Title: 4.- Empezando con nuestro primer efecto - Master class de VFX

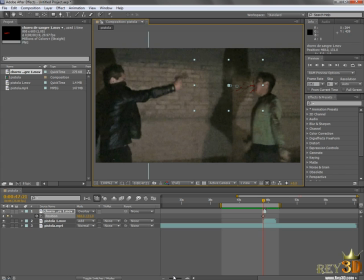(19:10)
Presionamos el número 0 Y si tú te enfocas o haces más grande esa parte de la línea de tiempo Te darás cuenta que After Effects automáticamente insertó los cambios Conforme tú fuiste moviendo Y de esta forma la
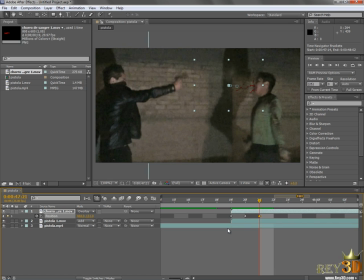(19:25)
sangre ya se mueve de acuerdo al rostro de nuestro zombie En este caso de nuestro compañero Y cada punto representa obviamente un ki de animación Nos alejamos,
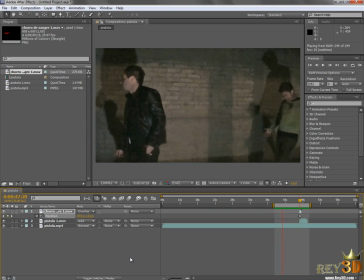(19:35)
presionamos el número 0 y vamos a ver que es lo que tenemos El zombie desde la parte de atrás Y pum, sangre y disparo, perfecto Luce realmente muy bien este efecto Recuerda que también en un efecto de disparo es muy importante o juega un papel muy
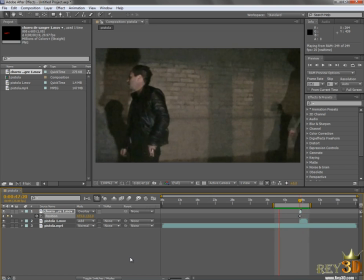(19:54)
importante el sonido También te vamos a enseñar como montar el sonido para este
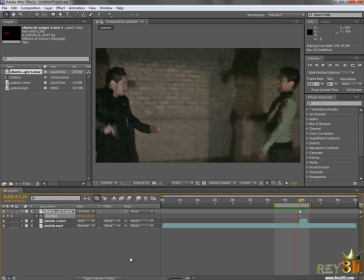(20:00)
efecto Pero te das cuenta que luce muy bien Ok, hasta aquí llevamos un buen avance Vamos a guardar nuestro proyecto desde el menú File, Save
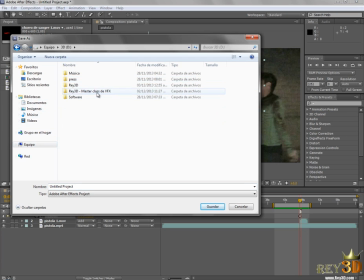(20:11)
Ok, desde luego en la carpeta de nuestra Masterclass Le vamos a dar de nombre, Disparo,
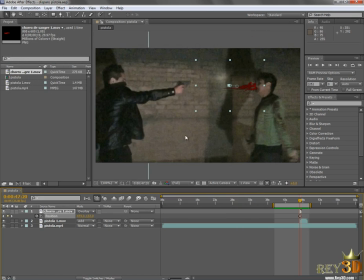(20:19)
Pistola Ok, y guardamos Así es que vamos a continuar en nuestra siguiente lección Vamos a pulir los detalles Vamos a crear alguna máscara Al momento del disparo Regularmente la luz del disparo
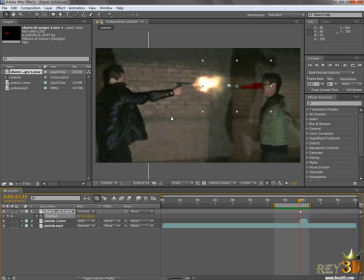(20:39)
Crea reflejos o ilumina un poco la escena Así es que vamos a crear esa iluminación de escena Con la luz del disparo Vamos a agregar una pequeña máscara Para definir un poquito mejor el rostro y no confundir, o es decir, que la sangre no se vea sobre el rostro,
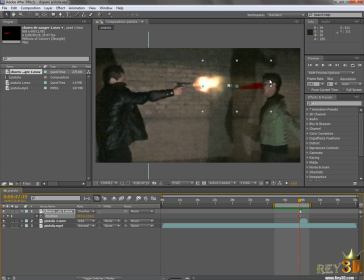(20:55)
sino que solo cubra las otras partes, pero no se vea sobre el rostro con una pequeña máscara. Y vamos a agregar un pequeño ambiente de neblina para darle mejor ambientación a nuestra escena, ¿ok? Y con eso concluir el primer efecto de esta Masterclass de VFX, ¿ok?